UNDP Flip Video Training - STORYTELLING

In this chapter, we're going to discuss how to tell a video story. It's vitally important to first of all choose a good subject to tell your story. From personal experience, I know the UNDP has a lot of good stories to tell.
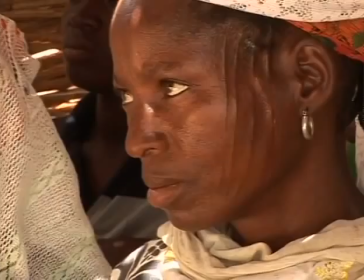16s
We deal with so many interesting subjects like democratic governance and rule of law and women empowerment and poverty reduction.
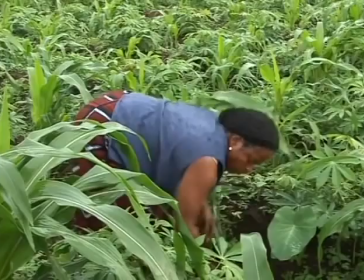24s
In all these stories, it's very important to try and keep the human element in it.
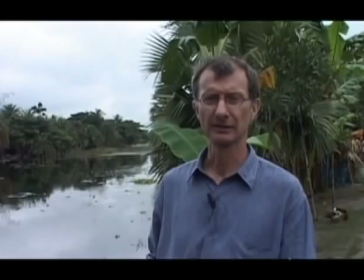29s
It can either be a beneficiary of UNDP's help, or it can be a UNDP staff member showing us the impact that UNDP has on the ground. I'm now going to give you an example of how to build a story. Unfortunately, we don't have any development work here in New York. But instead, we'll be talking to Cristina Lonigro, who is the spokesperson for the administrator, and see what she does for UNDP every day.
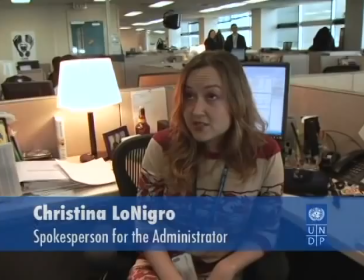52s So as you're the subject matter of our story today, can you walk us through what you do for UNDP? So we have a big story happening today. The administrator of UNDP is resigning.
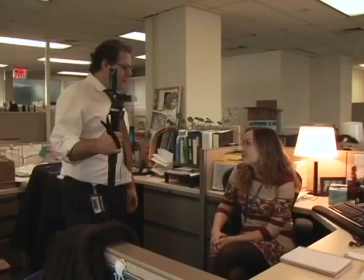64s
In filming a video story, it's extremely important to have as much action as possible.
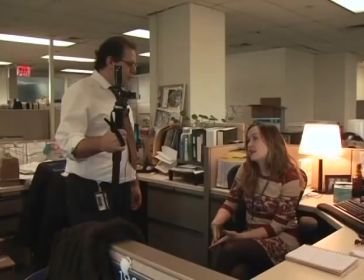69s
We here today are filming inside an office, but I discourage you from doing that in the field.
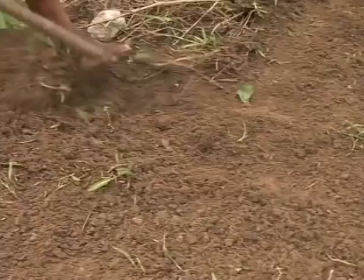75s
Showing what people actually do, be it cooking, planting, walking to school, or fetching water, is very interesting to the camera.
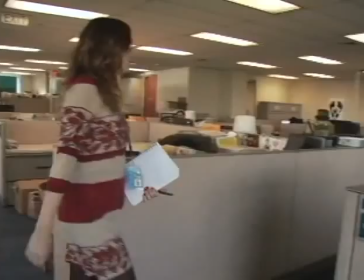84s
We're going to follow Christina as she goes about her job.
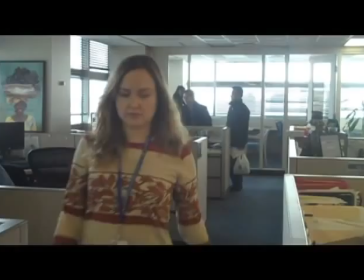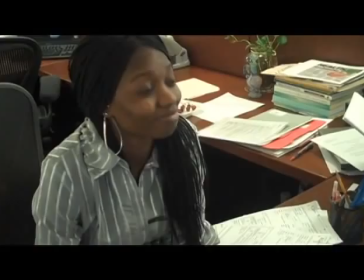97s
Christina needs to interact with different parts of the organization in order to get the information she needs to do her job.
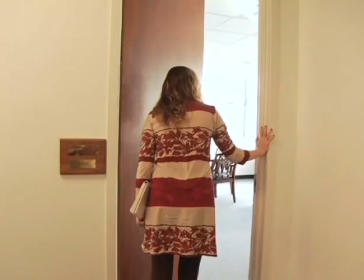While we're filming the action, it's important to get as much variety of frames as possible.
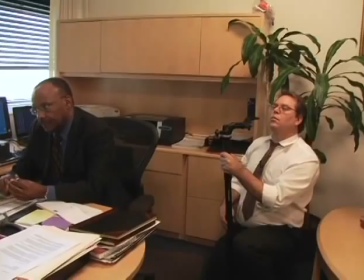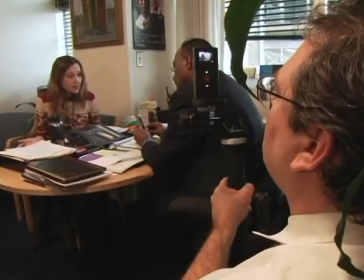124s
We'll get a medium, a close-up, and a long shot. We'll also use different angles to show the same action.
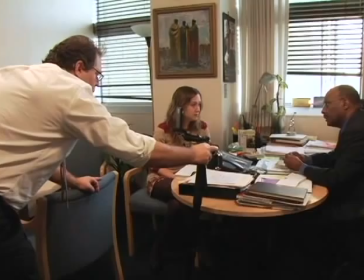131s We're obviously still working on some issues related to the financial crisis.
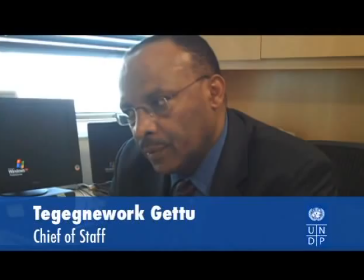136s Well, you'll be more or less concerned with the issue of global economics, particularly regarding developing countries and emerging economies.
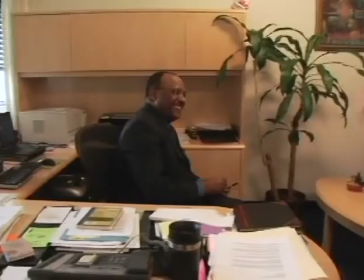143s Okay, great. I don't want to take up too much of your time. I know it's a busy day. So thank you so much, Tegit. I really appreciate it.
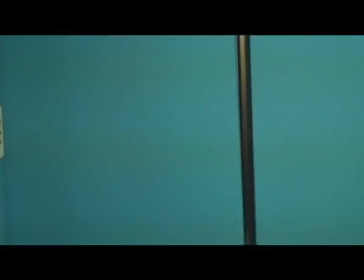148s And I'll see you later and I'll let you know what questions I get about this. Excellent. Thank you.
We want to get as many action shots as possible.
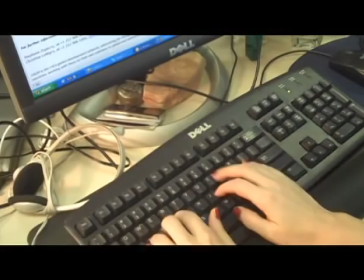159s
What I've been doing here is filming details of what Christina is working on. So I've filmed her hands typing and the screen.
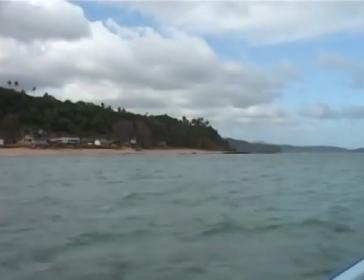166s
This is used later on for editing that we'll get onto later on in the course. One person's stories can tell a story of a whole community.
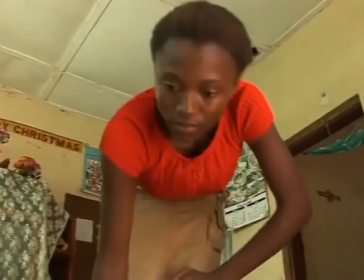176s
If it's somebody who is involved in poverty reduction or women empowerment, that one person shows us what a larger community can do.
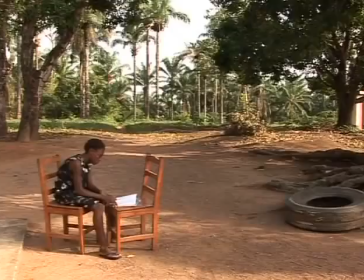185s
Even though we might want to tell a much larger story, seeing that story from one person's point of view is much more interesting to the viewer.
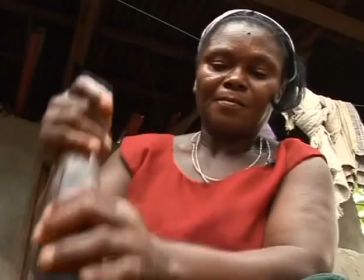195s
Here is an example where we use one woman's story in Nigeria to tell a larger story about UNDP's impact on women empowerment in the community.
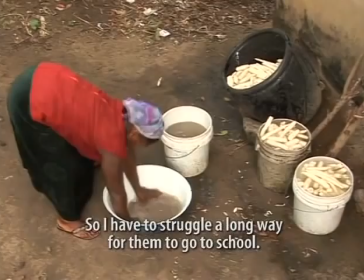206s When my husband died, my children were very young. So I have to struggle a long way for them to go to school.
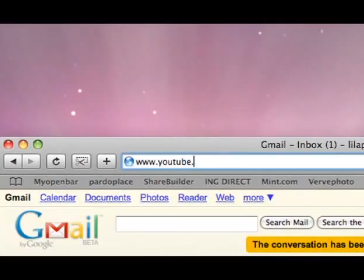212s And to eat was very difficult. But I thank God now that it's getting improved.
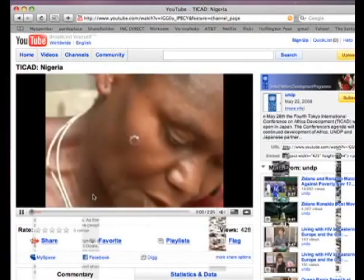219s
For further examples, I encourage you to visit UNDP's YouTube website at www.youtube.com slash UNDP.